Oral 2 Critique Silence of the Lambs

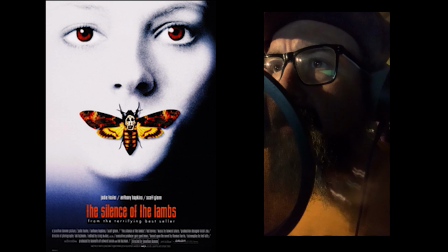0:04 The Silence of the Lambs is the 1991 Academy Award-winning film
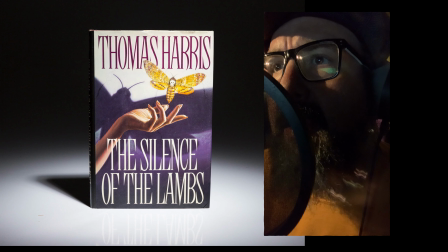0:08 adaptation of Thomas Harris's 1988 best-selling novel directed by Jonathan Demme.
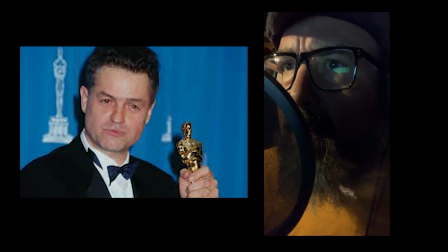0:13 Although the producers of The Silence of the Lambs did not market it as such, the film is technically a sequel to Michael Mann's 1986 film Manhunter,
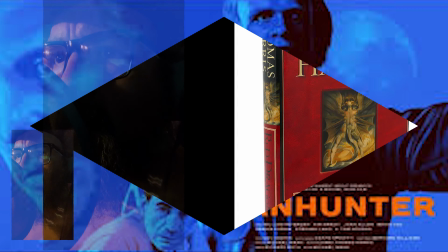0:21 which is based on the first book in Thomas Harris's popular fiction series Red Dragon,
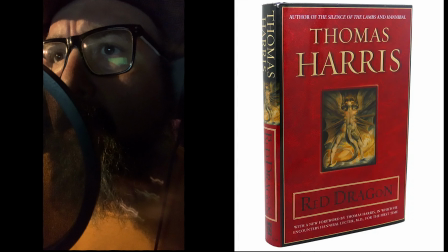0:26 which became a movie of the same title based on the same book in 2002.
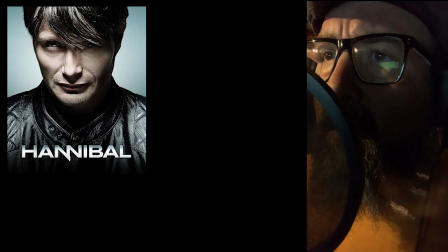0:31 The Thomas Harris books Hannibal and Hannibal Rising were also adapted into feature films bearing the duplicate titles as the books.
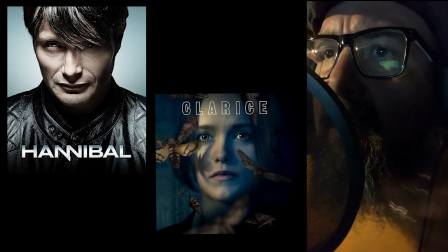0:40 There also has been 2 TV series based on Harris's characters titled Hannibal and Clarice.
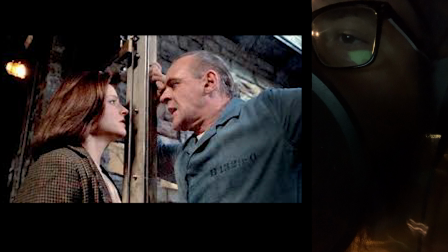0:47 This film is popularly labeled as a psychological horror thriller, although it could also be described as a drama, neo-noir, mystery, or even a detective flick. Genre aside, it remains a classic that holds up to this day.
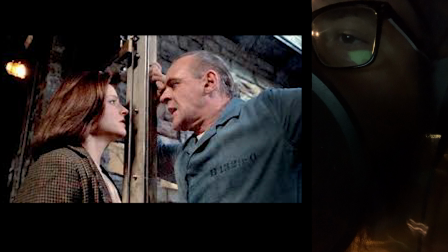1:03 It is a story that follows a textbook 3-act narrative structure. Act 1, or the setup, follows Clarice Starling, our protagonist and primary narrator, played by Jodie Foster, a fledgling FBI agent,
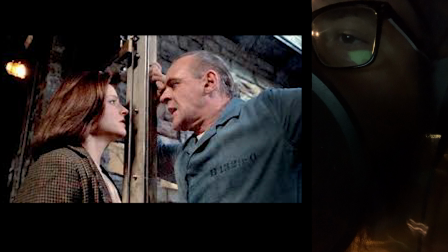1:18 is sent to interview the notorious yet incarcerated serial killer Dr. Hannibal Lecter, played by Sir Anthony Hopkins.
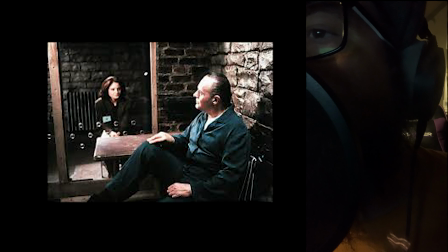1:27 She's trying to gain his insight into identifying and or locating a serial killer at large known as Buffalo Bill.
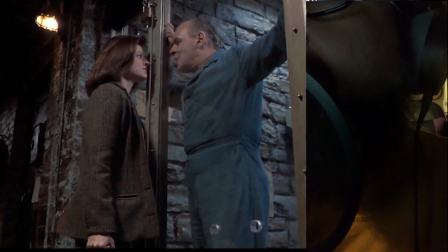1:35 Lecter gives Clarice a cryptic clue that she eventually deciphers, which leads her to a storage unit containing a severed head in a jar. This leads to rising action, which leads to more visits between Lecter and Starling, despite the risk involved, which continue to have them work together to gain a deeper understanding of Buffalo Bill.
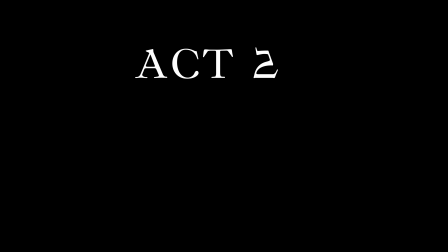1:59 Act 2, or the confrontation,
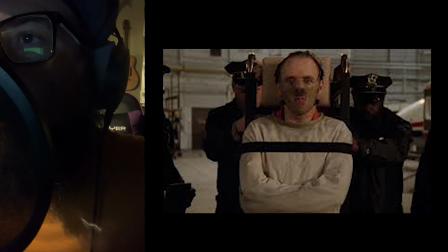2:02 sees Lecter being transferred to a new facility and Clarice being removed from the case, albeit temporarily.
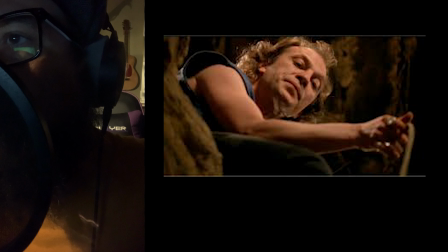2:09 Meanwhile, Buffalo Bill's identity is discovered.
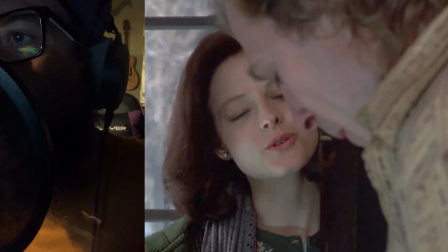2:12 Clarice is put back on the case and ends up facing Bill alone as the FBI prepares to storm his home.
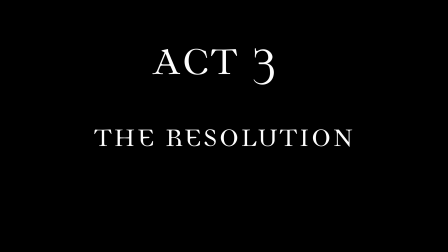2:19 Act 3, or the resolution, features a showdown between Buffalo Bill and Clarice in his basement,
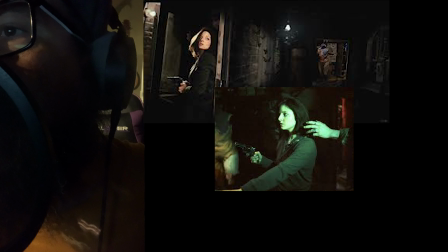2:26 in which she ultimately defeats him, resulting in his death by bullets.
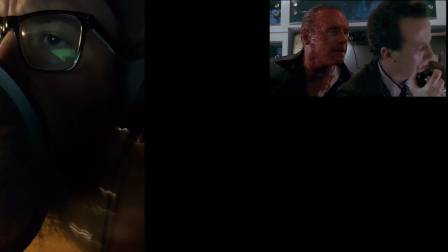2:31 Hannibal escapes from his new location, Clarice becomes a full-fledged FBI agent with honors.
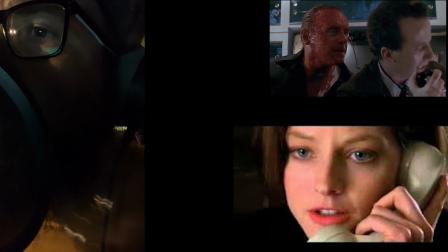2:38 In the finale, Clarice receives a phone call from the escaped Lecter, who is now at large, living his best life.
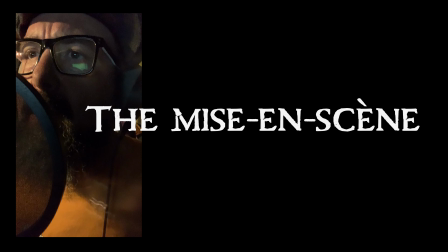2:48 The mise-en-scene of the film is a testament to the work of Jonathan Demme and his team,
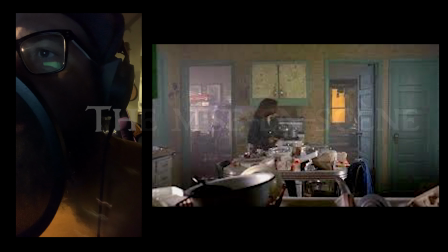2:53 who create distinct settings such as Buffalo Bill's doomy and baleful abode, the sterile prison cells of Hannibal Lecter,
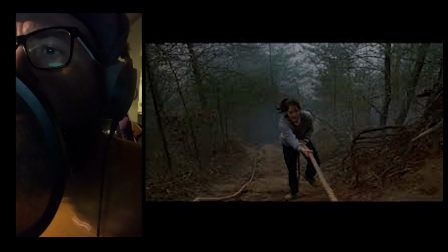3:00 and the gritty FBI training grounds, each contributing to the tone,
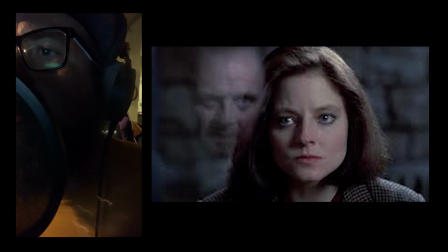3:04 the characters' psychological states, and the verisimilitude of the film.
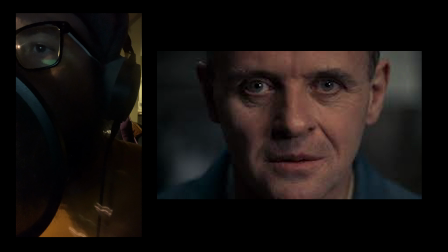3:10 Dim lighting, shadows, and stark contrast are used throughout the film to highlight the dark nature of certain characters and the overall dark theme. The use of makeup in the film is realistic and believable in the gruesome scenes. The costume designer does a remarkable job of showing how disgustingly eccentric Buffalo Bill is. The use of several different camera angles and the shot framing effectively conveys the power dynamics and emotional states of the characters.
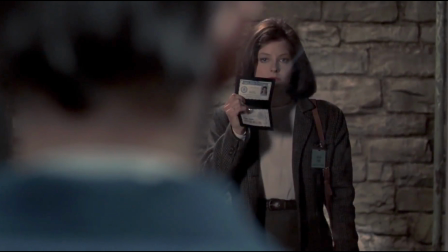3:40 In some of the scenes with Lecter, the camera looks down on Clarice, emphasizing his perceived control. The Silence of the Lambs features a shifting camera perspective that provides the audience with different characters' point of view, although the story is mainly told through Clarice's perspective. We see this through the camera technique of following Clarice at the beginning of the film.
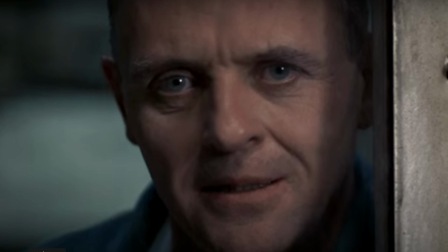4:02 A lot of close-ups using long telephoto lenses are used throughout the production,
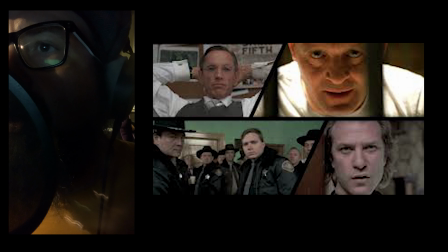4:07 and most of the male characters look straight into the camera, while Clarice does not.
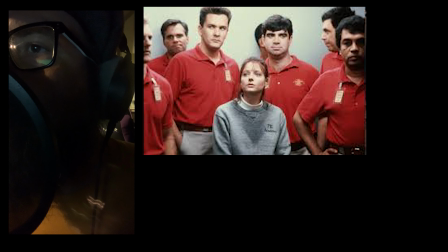4:13 Demme forces the viewer to feel the intimidation that she is experiencing.
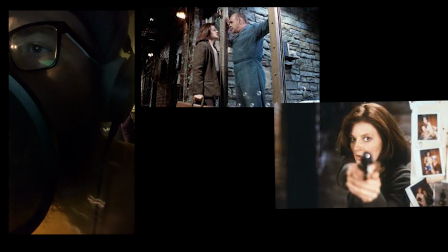4:18 As she gains control and becomes stronger and bolder, we start to see Starling looking directly into the viewer's eyes in shots.
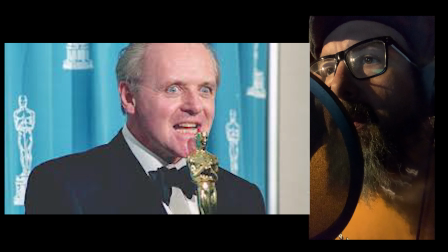4:27 Although Sir Anthony won an Academy Award for Best Actor in The Silence of the Lambs,
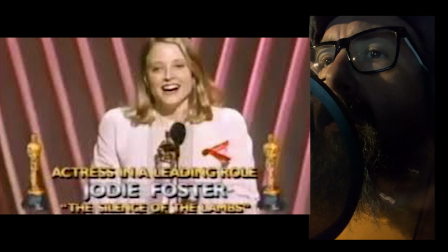4:31 it's Jodie Foster's Oscar-winning portrayal of Agent Clarice Starling that I choose to dwell upon when discussing acting in this picture.
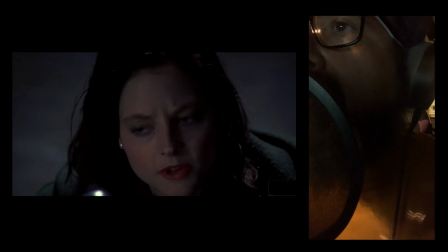4:41 Foster physically embodies the character in a manner consistent with the film's context.
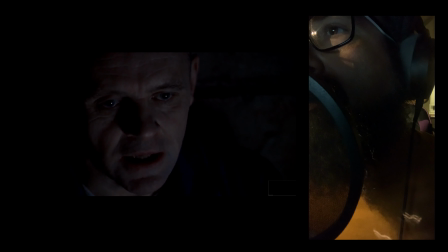4:46 She effectively portrays Clarice's vulnerability and underlying
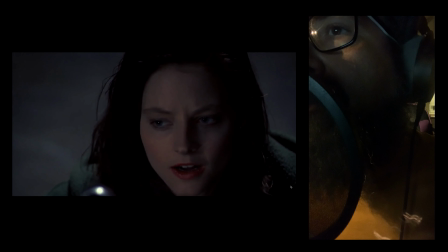4:50 strength when surrounded by men who underestimate her due to her gender and appearance.
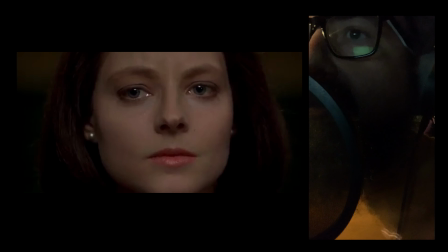4:56 Foster's performance conveys Clarice's internal world through her emotions, expressions, actions, and reactions
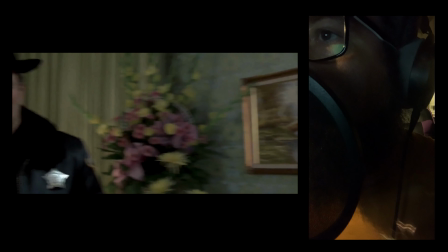5:03 to the intense situations she encounters throughout the film, showing rather than telling the audience. Clarice's characterization as a determined, intelligent,
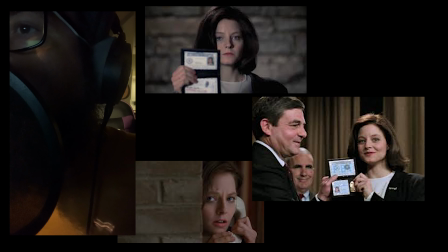5:14 and vulnerable individual grappling with past trauma and the pressures of a male-dominated
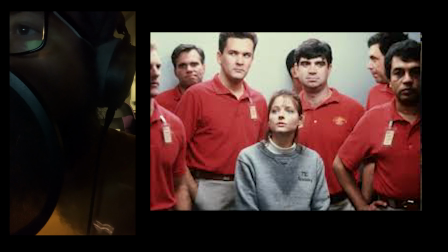5:19 workplace remains consistent throughout the movie's 1 hour and 50-minute runtime.
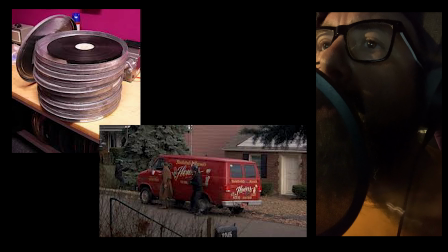5:25 After receiving the dailies for scenes shot in Pittsburgh of the raid on Buffalo Bill's house and Agent Starling following a lead in Bill's hometown,
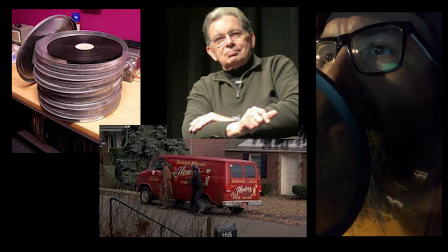5:34 editor Craig McKay thought that instead of editing these two as separate linear scenes,
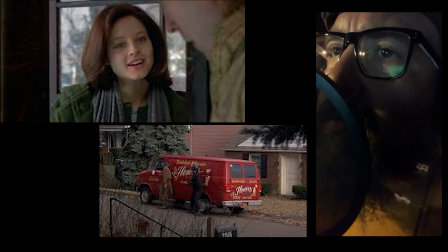5:39 they should be intercut.
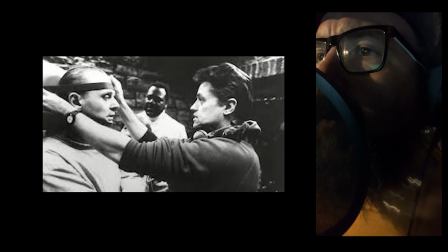5:40 He tried running this up the chain of command to director Jonathan Demme, but was unsuccessful, so he cut both scenes linearly.
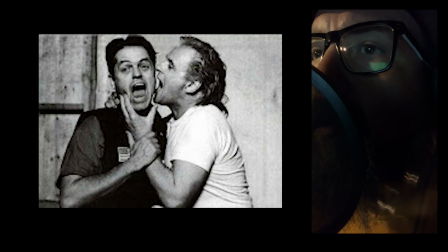5:49 A week later, with Demme in the editing room, he asked McKay, "Why didn't you parallel that?"
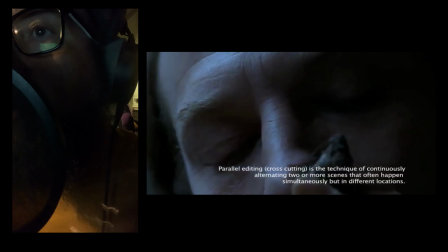5:55 Parallel editing is a technique that involves intercutting or cross-cutting between two or more scenes happening simultaneously in different locations.
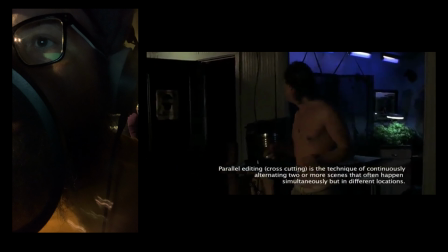6:03 In the climax, the film cuts between the FBI's raid on what the audience believes is Buffalo Bill's
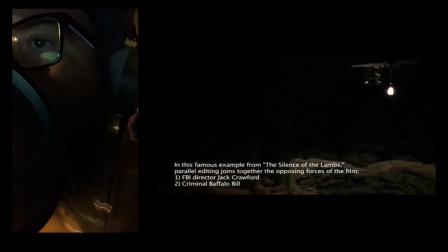6:10 house and Buffalo Bill's actual house where Agent Starling is unknowingly meeting Bill.
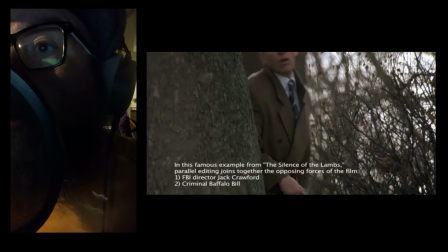6:16 McKay labored over this for 3 days, breaking up the coverage, extending and shortening moments, and trying to make it work.
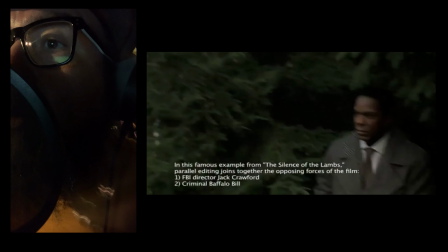6:25 It wasn't until he found another unrelated shot of Crawford, Starling's boss, and put it in that it actually worked.
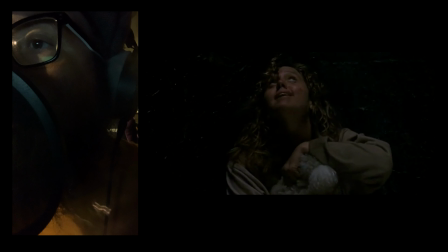6:33 The misdirection this technique creates leads to a shocking reveal when Clarice finds herself alone with Buffalo Bill. The parallel editing effectively controls the pace and story, it heightens tension, and manipulates the audience's emotions.
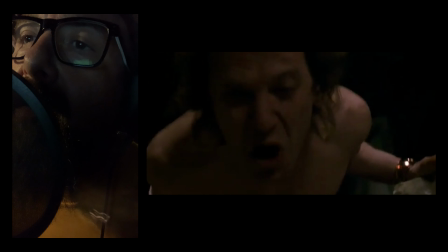6:49 It is one of the best edits in film history, in my opinion. Although I hold this movie in high regard, there's an aspect of it that I do not like, and that aspect is the character Dr. Frederick Chilton, played by Anthony Heald. The character serves his purpose as a foil to Clarice and Hannibal, but sucks in doing so.
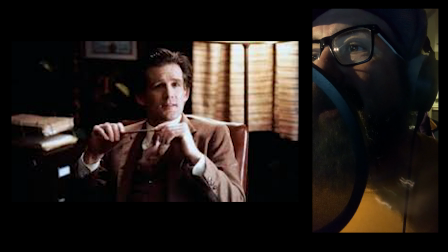7:12 He seems like a cheesy, generic, sleazy, privileged white guy in a suit.
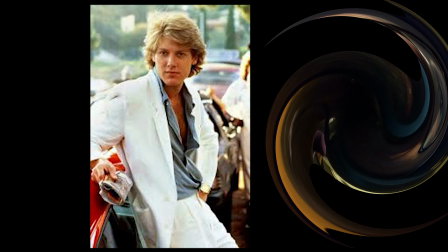7:17 Every 80s movie had one. Is it bad casting, bad writing, or bad performance? It may be a combination of all three. Maybe I just hate his face. I don't know.
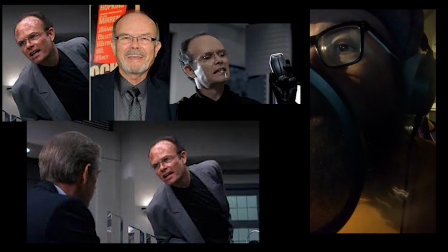7:29 Kurtwood Smith, the actor famous for playing Red Foreman in that 70s show, would have been a better choice for this role. I would have him play it close to the role that he had as Clarence in RoboCop. Despite the one flaw that I find in this movie, it remains timeless and will resonate for generations to come.